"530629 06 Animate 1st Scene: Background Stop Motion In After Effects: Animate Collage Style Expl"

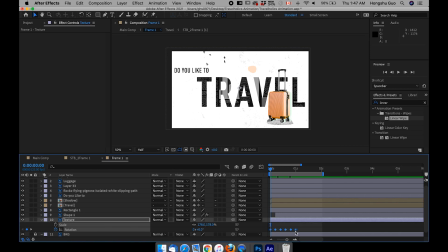[12:20]
It's kind of the effect that we want, but then one more thing we need to do, select all the keyframes, right click, click on this toggle hold keyframes so that there's no in-between frames.
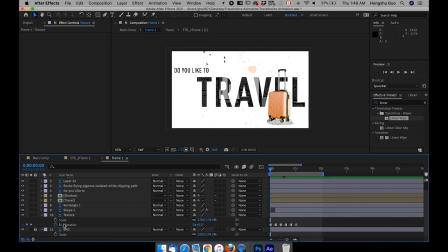[12:32]
It gives you like a stop motion type of view. And then the next thing we want to do is to put on a very simple expression. Hold down Option on Mac or Alt on PC and then click on the stopwatch here.
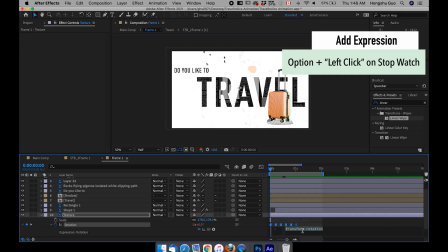[12:47]
We need to put in
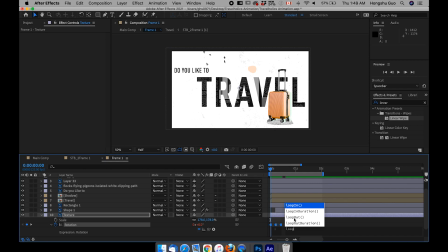[12:54]
this loop out expression. Just type in loop out with an O in capital letter and then the bracket. So what it does is it's gonna loop this part of the animation. After 1 second, it's gonna repeat again.
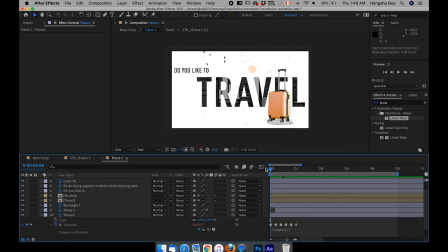[13:09]
It's gonna just repeat forever. If you have 5 seconds, it's gonna repeat this animation 5 times. Let's preview this part. You see that? We have a background that's animating.
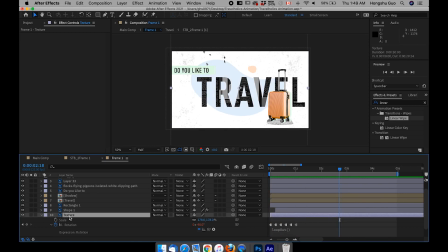[13:27]
That is good. However, I kind of want to tone it down a little bit. Let's go to transparency, hit T on the keyboard. For transparency, right now it's 15%. Let's change it to 10%. I want to tone down the background animation.
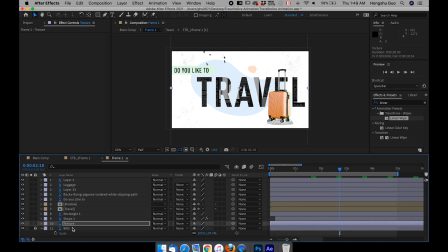[13:42]
Right now it's kind of distracting. So that's it with our texture animation in the background. Now I can lock this